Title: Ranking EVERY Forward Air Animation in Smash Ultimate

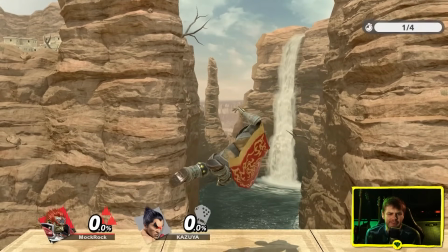(16:33)
And then funny enough, Ganondorf is like an infamously not reference heavy character,
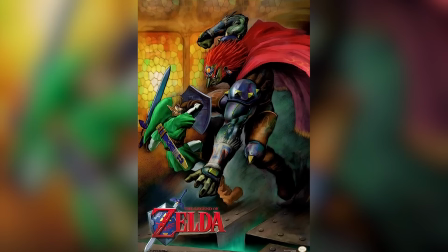(16:37)
but these forwarders really haven't had many references attached to them on any character up to this point, and Ganondorf is one of the exceptions.
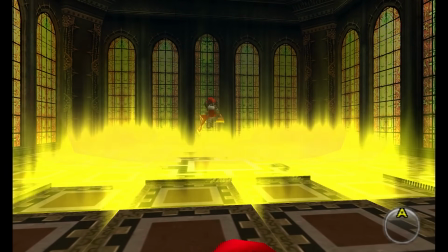(16:43)
There are a few moments you can argue this looks like it might be pulled from. I think this is one of the best landing animations in the game.
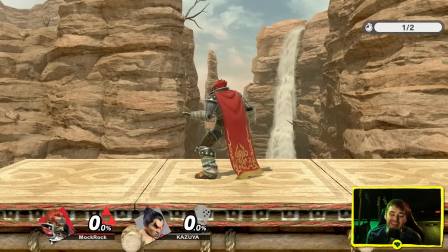(16:49)
I love the way he slams his fist into the ground and then the way he gets up looks again slightly unnatural but better than a lot of these and it feels so good to land.
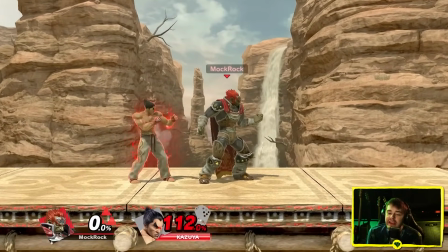(16:59)
That sound effect they picked for it that like heavy thuddy magical sound is perfect.
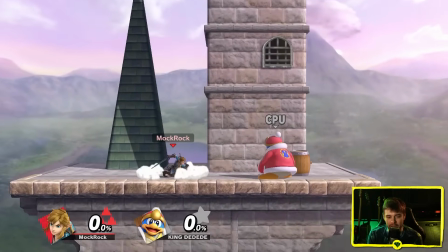(17:06)
Link. This has always been a fun concept for a forward air definitely helps them stand out compared to a lot of them.
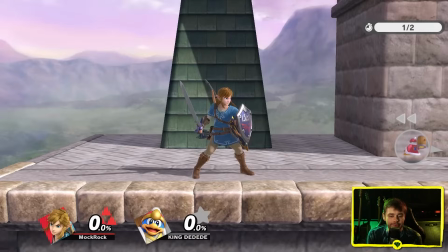(17:11)
It works well in ultimate in fact it works really well. Such a good sense of build up into blazing speed on this one.
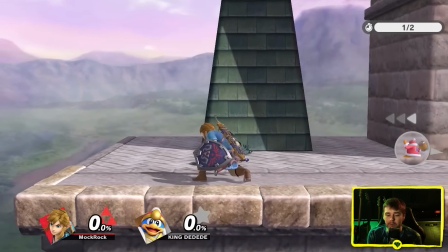(17:17)
I don't love the follow-through I feel like he could have a little bit more of an exaggerated motion afterwards, maybe even do another spin.
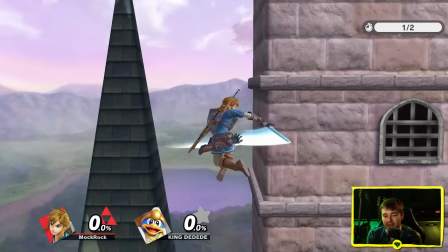(17:26)
His sword is just generating that much momentum. But it is a nice final pose that he ends up in, even if it looks maybe slightly too controlled for just how much force he's been generating.
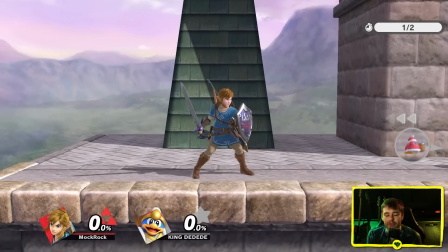(17:34)
Landing animation is good, that hefty fall onto one knee. The way he gets up looks a little bit more natural than many of them.
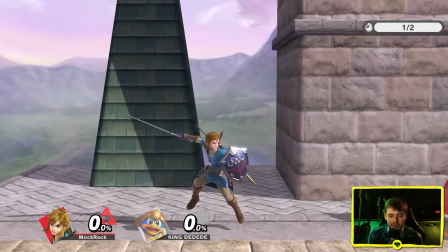(17:39)
The blue-white particle effect that they went with in Ultimate works really well.
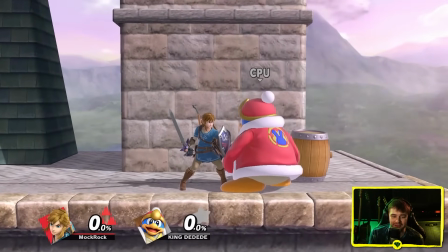(17:42)
And even though the change to make the first hit a multi-hit connector works a little bit worse from a gameplay perspective, because Fair One used to be one of his best moves and now it's not.
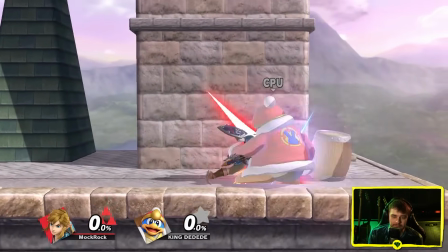(17:50)
I think in terms of how that actually makes the move feel to land... Yeah, that's an improvement.
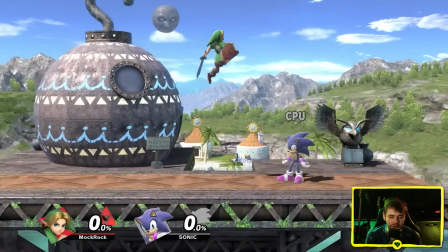(17:56)
And then Young Link, similar concept, much smaller sword. Still generates a decent amount of force though, and the silhouette that he ends up in is still satisfying.
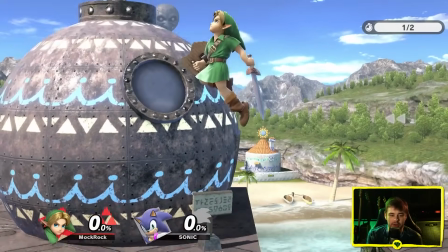(18:03)
In fact, I think it actually feels a little bit more appropriate, because I can totally buy that he's not generating nearly the same kind of force to make it hard to control and have him keep spinning around.
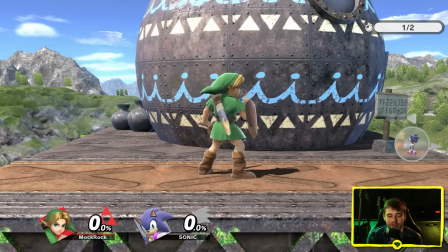(18:11)
The landing animation's a bit jerkier on him, he's got to snap his leg into position more. but the way he gets up is roughly the same meaning still pretty good.
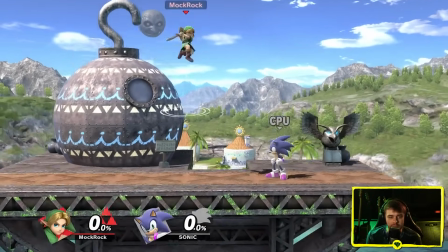(18:18)
It's a swishier sounding sword. But again fits the character and on contact still feels good.
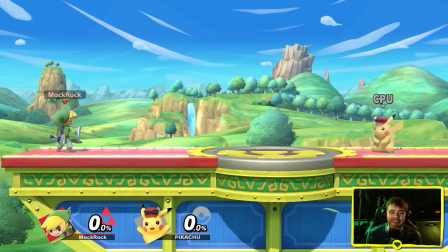(18:25)
And then Toon Link let's just start off with the sound design. So this actually sounds way less swishy than Young Link.
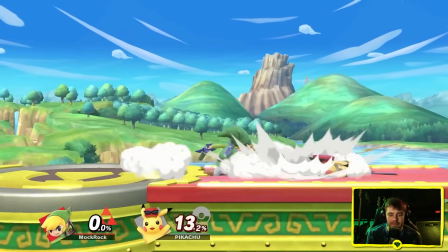(18:32)
That's actually a really nice sound effect but then of course he connects it. I hate this and I'm gonna mention it every time how much I hate it.
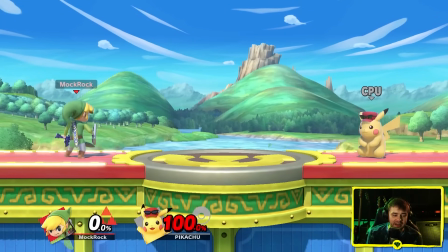(18:40)
It's just ear splitting to connect and Toon Link.
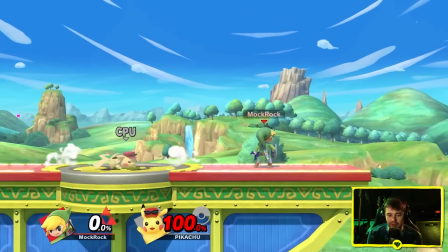(18:44)
he really relies on that forward air kill confirm okay then on to the actual animation itself though
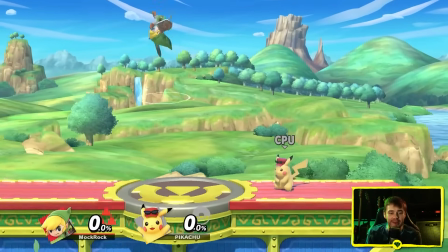(18:50)
i really like it it's got a great sense of momentum to it he actually does do
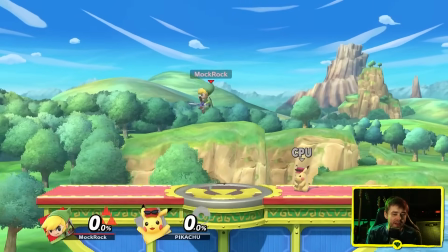(18:55)
the follow through spin creates a satisfying pose the entire way through i think it flows really nicely into the
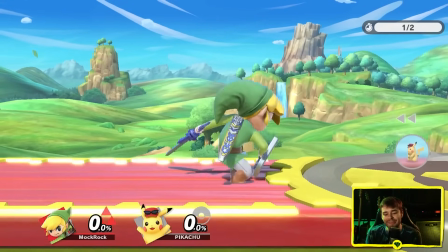(19:00)
way he falls the upward swipe robs it of a little bit of a sense of power because he's fighting against gravity
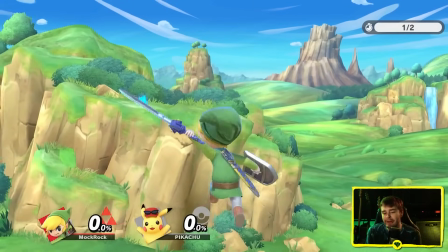(19:05)
and this is a kill move so that does matter but it still sort of fits his overall cartoony direction.
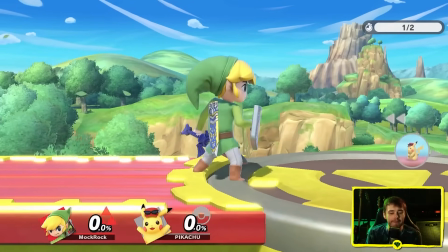(19:11)
I can buy that this is a powerful move. It feels a little bit more like a funny SWAT, but it's Toon Link.
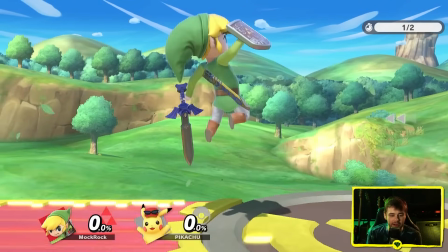(19:16)
Landing animation is pretty similar to Link and Young Link, but it's more exaggerated. And I think it's actually my favorite out of any of them.
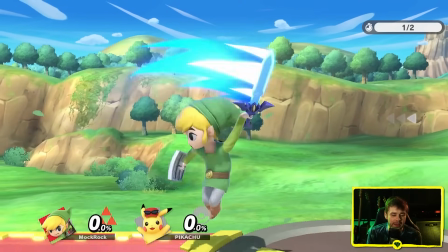(19:23)
He gets up a little bit more naturally as well. It's helped out once again by his different proportions because yeah, he's got shorter legs.
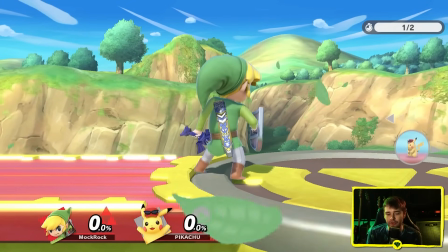(19:30)
So that step through he needs to do isn't as exaggerated. There's less distance to travel. And then Sheik.
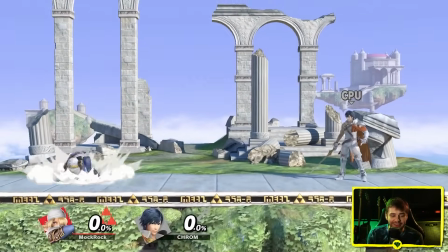(19:35)
So first off, this here, this feels incredible to do.
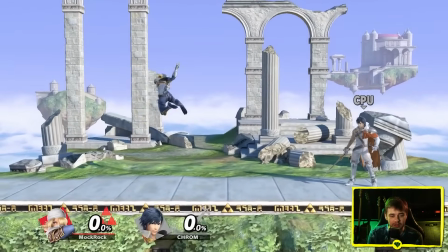(19:38)
The way they designed her particular arc and the way her body weight shifts forward, that's one of the most satisfying moves to spam and smash as far as I'm concerned.
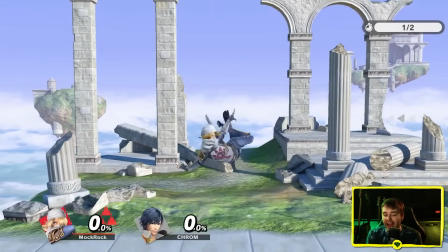(19:46)
Her actual landing animation, I don't think it's really that good.
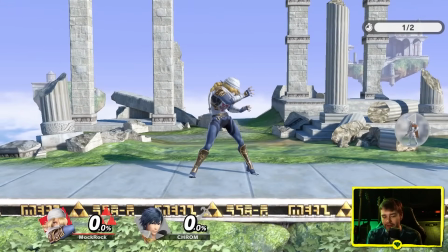(19:51)
The landing is okay the way she catches itself, but she really springs up quickly.
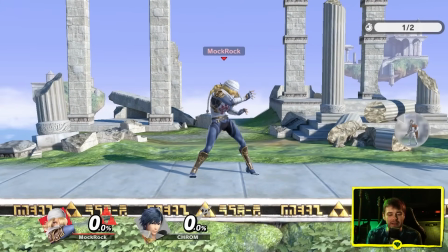(19:56)
Even for a lightweight ninja, it feels slightly snappy, but the thing is, it lasts for so little time. And that one, which is actually just her natural landing animation is often what you see instead and that one works great for this kind of move.
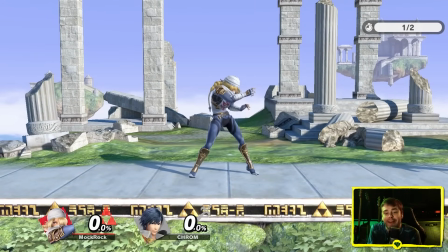(20:08)
So I wish her actual landing animation was a little bit more like that frankly because when I was first testing this out I thought this was
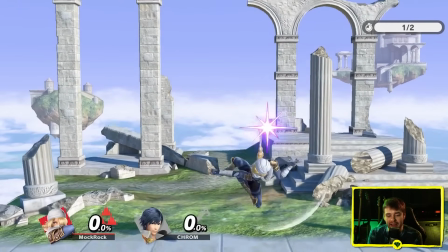(20:14)
her landing animation and in that sense it's like yeah it's a low landing lag move and she's not really committing to it too much so she doesn't
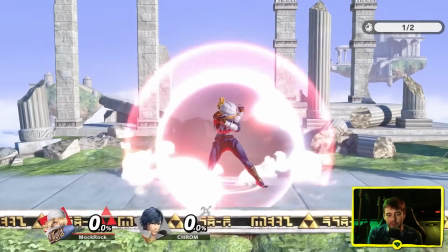(20:20)
need to spring up too much.
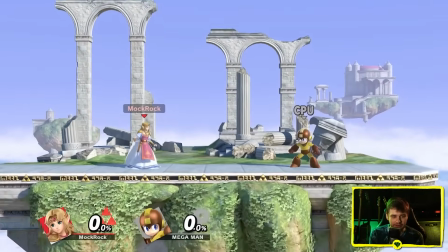(20:22)
And then Zelda so this here this is actually a pretty well done animation generates a little bit of momentum with the spin before she goes into that nice extension.
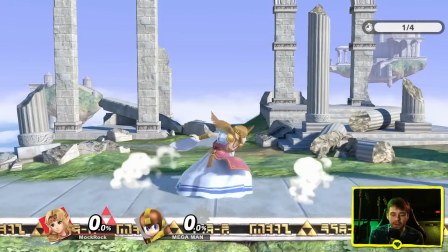(20:30)
I think maybe she could tuck in a little bit more on the wind up.
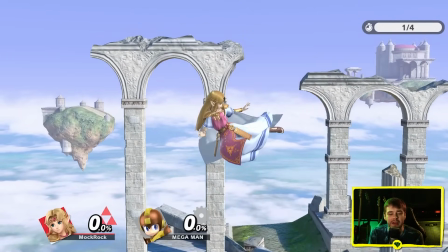(20:34)
It comes off as maybe just a little bit almost floppy if you look at it at least in slow motion.